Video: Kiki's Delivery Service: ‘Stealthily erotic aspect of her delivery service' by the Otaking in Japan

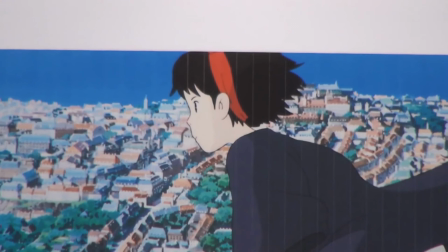You see, this is supposed to be funny. The girl proudly writes, I'm doing okay to her family.
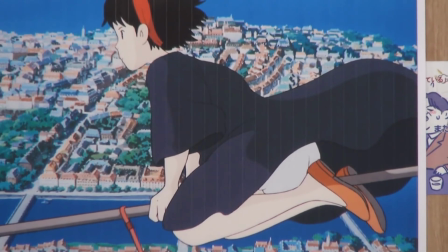But this girl who thinks she's doing okay still shows off her panties, so she still has so much room for improvement. That's the humor of the scene. Still, she has matured enough to write letters telling her parents to not worry about her. I mean, if it was Kiki at any point before this closing scene, her letter to her parents would be like, I want to go home and I'm lonely. That's what she would have written. Or she won't write any letters in the first place. She won't whine and puts on her brave face to say she's okay. She's learned to smile, even if it's tough. This is how she grew in this Kiki's Delivery service. She tries hard, never gives in, like the elder witch she first met, saying, I'm okay. But in the very end, she flies away while giving the audience a final huge panty exposure as some weird joke. The end. So now you understand that Kiki's exposure in the film is not an erotic thing. It's actually a message to artisans. Make an embarrassment of yourself as much as you need and keep training, so someday your panties will not be exposed. It sounds like a good movie, but as I told you, the second topic is about the stealthily erotic aspect of the film. So obviously, erotic things are not erotic at all. There is nothing erotic about her panties being shown. eroticism is hidden somewhere where you don't see it. So where can that be? If panties are not erotic, then what is? Sorry to have kept you waiting so long. Actually, in this anime, all the recurring female characters other than Kiki have something in common.
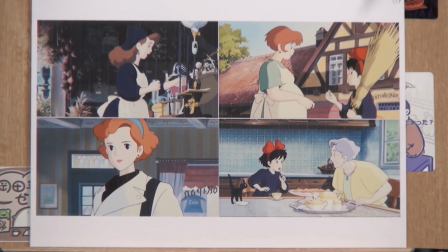This is what I Four characters important to Kiki, Kiki's mom, Kokiri,
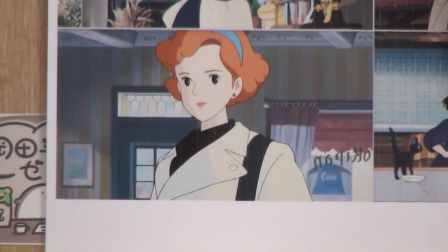Osono, the baker, Maki, the designer who lives across the street, and the sophisticated old lady in the house with the blue roof.
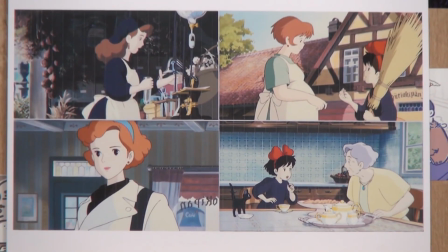They have something in common. I chose these images so it's easier for you to find it yourself. The answer is… they all wear piercings.
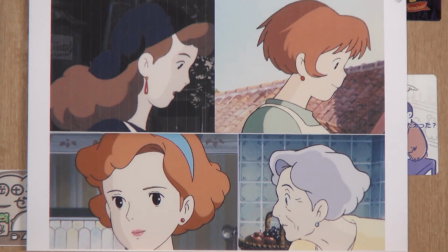I think those who have a partner who are in an ongoing sexual relationship wear red piercings. The old lady wears a turquoise blue pierce. It indicates that she used to have such a relationship, but now she doesn't.
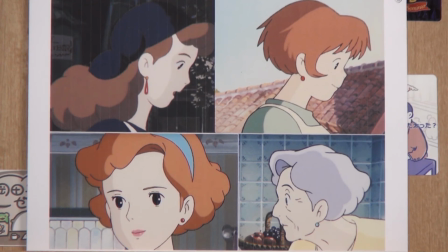Kiki, of course, no. Not even in the closing sequence. So, Miyazaki, when asked in an interview, what happened between Kiki and Tombo? He strongly said that Kiki and Tombo are not in a relationship. They are just good friends. So, it is likely for us to see them dating. No, Tombo is our friend. Why did he say that? I'll explain to you later. So, Kiki has no earrings, no piercings. Yes, I know. You've all been wondering. So, Ursula, the artist, how about her? Ursula, the artist, here. Ursula, the artist, has no piercings.
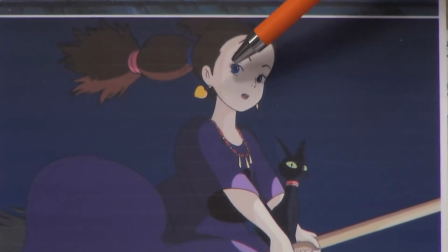The elder witch has heart-shaped gold earrings on her ears.
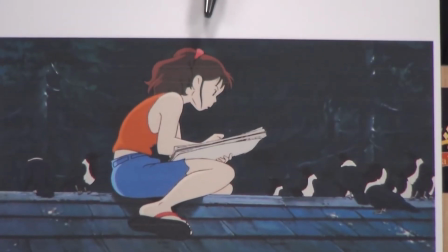Ursula wears hair ties instead of a ribbon, the symbol of self-esteem. However, Ursula suddenly wears this big hat when she goes in front of people. When she comes to the city, she wears this big hat. Miyazaki drew these big things on people's heads as a symbol of their self-consciousness. In the woods, Ursula has such a free attitude, but she's so scared to come to the city. That's why she wears the big hat.